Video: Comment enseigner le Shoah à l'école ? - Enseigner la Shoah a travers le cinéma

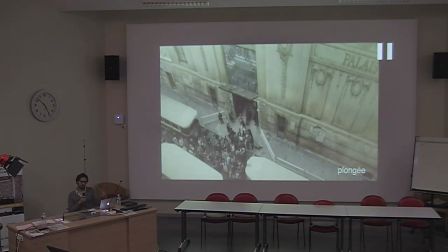71:52 Plongée, là on est vraiment dans cette espèce de regard historique. Voilà le Valdiv qui est reconstitué en plus ici pour les besoins du film et qui s'inspire bien sûr de la seule photo qu'on connaît du jour de la rafle du Valdiv.
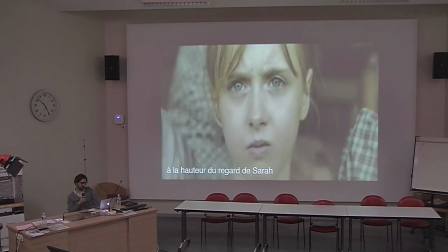72:11 Là dans le Valdiv on est à hauteur du regard de Sarah petit.
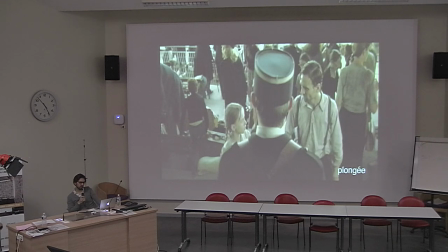72:15 Et là regardez, c'est intéressant le fait qu'on va utiliser le rapport plongée contre plongée pour dire quelque chose d'un rapport de domination entre ce policier ici qui barre l'accès à l'eau.
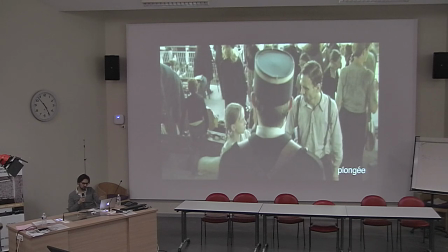72:29 Ils veulent aller, enfin ils demandent de l'eau et ils veulent essayer d'accéder. Ils sont dans le Valdiv, hein, évidemment, ils crèvent de chaud, on est en juillet, enfermés avec plusieurs milliers de personnes. Et regardez, en contre-plongée, on va avoir ce policier qui est surélevé,
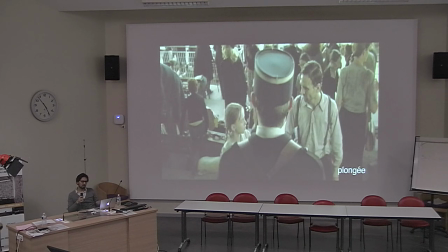72:44 on pourrait dire, du fait de l'angle de la caméra, à un niveau de totale indifférence, et qui montre à quel point ces deux personnages juifs enfermés dans le Valdiv ne peuvent rien face à cette autorité qui leur refuse tout accès à l'eau.
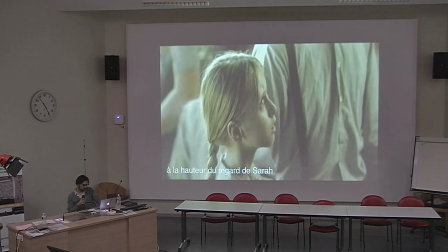73:05 De l'eau, monsieur. On peut avoir de l'eau, s'il vous plaît. Il fait tellement chaud ici, on étouffe, monsieur, s'il vous plaît. Monsieur.
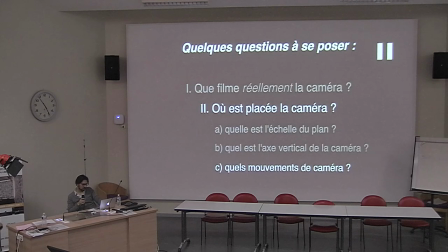73:13 Oui, hein, c'est pas très subtil dans le sens où c'est très banal de montrer la différence de rapport à travers la différence d'axe vertical, mais c'est quelque chose qui est extrêmement souvent utilisé. Alors, les mouvements de caméra.
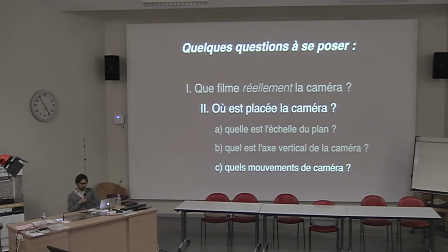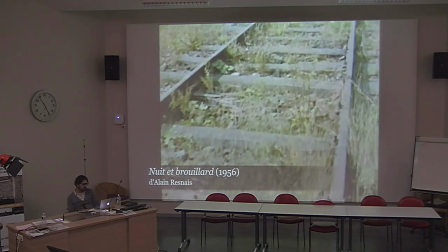73:33 Aujourd'hui, sur la même voie, il fait jour et soleil. On la parcourt lentement.
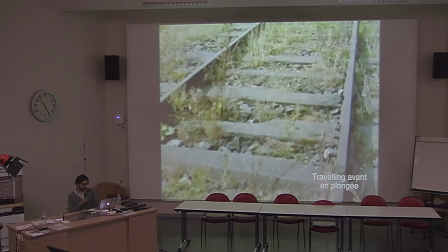73:38 À la recherche de quoi? De la trace des cadavres qui s'écroulaient dès l'ouverture des portes?
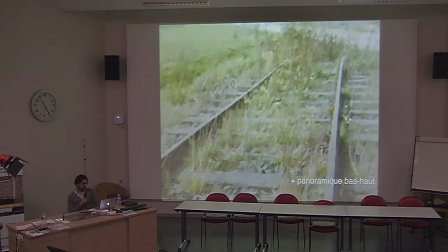73:44 Ou bien du piétinement des premiers débarqués poussés à coups de crosse jusqu'à l'entrée du camp, parmi les aboiements des chiens,
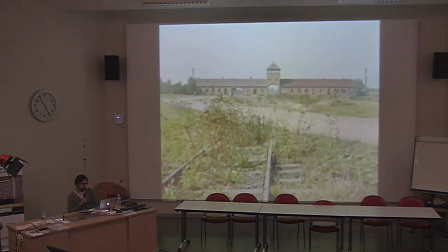73:49 les éclairs des projecteurs, avec au loin la flamme du crématoire, dans une de ces mises en scène nocturnes qui plaisaient tant aux nazis.
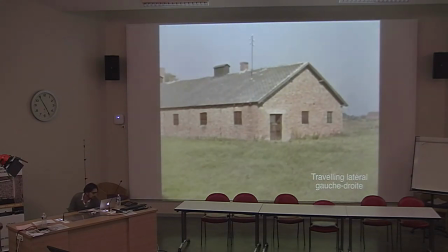73:57 Cette réalité des camps méprisée par ceux qui la fabriquent, insaisissable pour ceux qui la subissent, c'est bien en vain qu'à notre tour nous essayons d'en découvrir les restes.
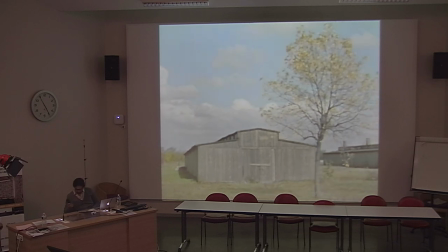74:08 Ces blocs en bois, ces chalits où l'on dormait à trois,
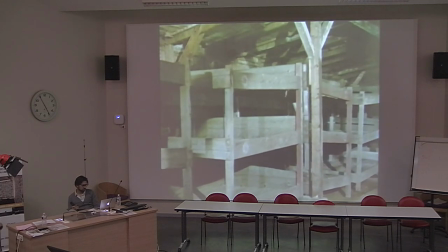74:12 ces terriers où l'on se cachait, où l'on mangeait à la sauvette, où le sommeil même était une menace.
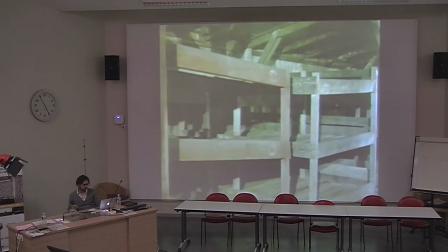74:19 Aucune description, aucune image ne peuvent leur rendre leur vraie dimension, celle d'une peur ininterrompue.
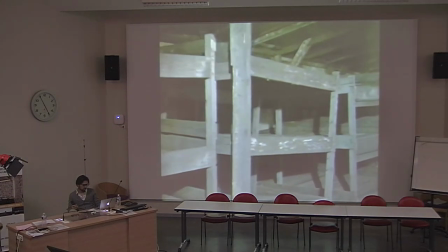74:26 Il faudrait la paillasse qui servait de garde-manger et de coffre-fort, la couverture pour laquelle on se battait, les dénonciations, les jurons,
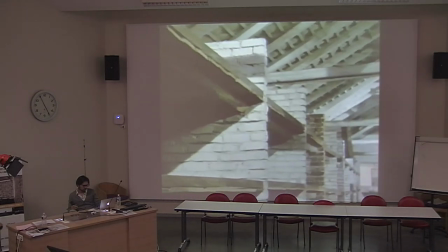74:33 les ordres retransmis dans toutes les langues, les brusques entrées du SS pris d'une envie de contrôle ou de brimade.
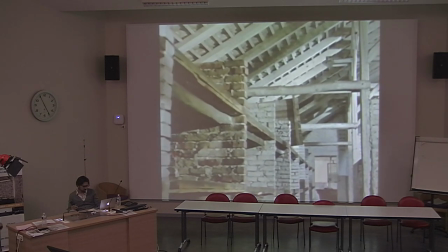74:41 De ce dortoir de briques, de ces sommeils menacés, nous ne pouvons que vous montrer l'écorce, la couleur.
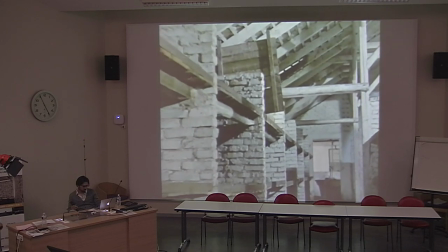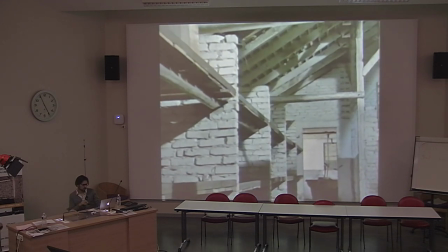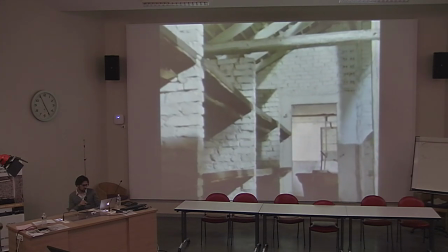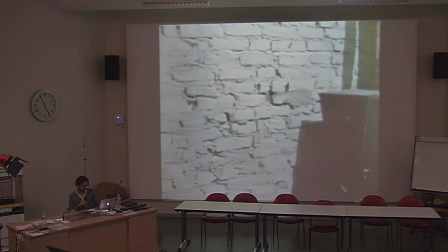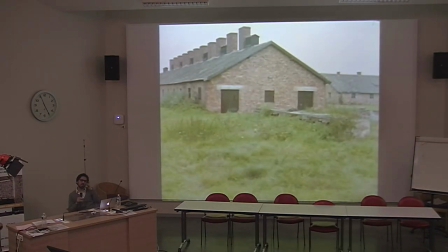75:12 Ça, c'est très typique hein, du cinéma d'Alain Resnais, ces fameux travelling, ce qu'on appelle parfois les travelling sans sujet, c'est-à-dire la caméra avance, ce n'est pas un personnage qui est dans le film qui marche, elle ne suit pas quelqu'un. C'est comme si la caméra était une instance en tant que telle, un regard, un pur regard, qui parcourait les lieux. Et il le fait dans Hiroshima, mon amour, il le fait dans beaucoup de ses films.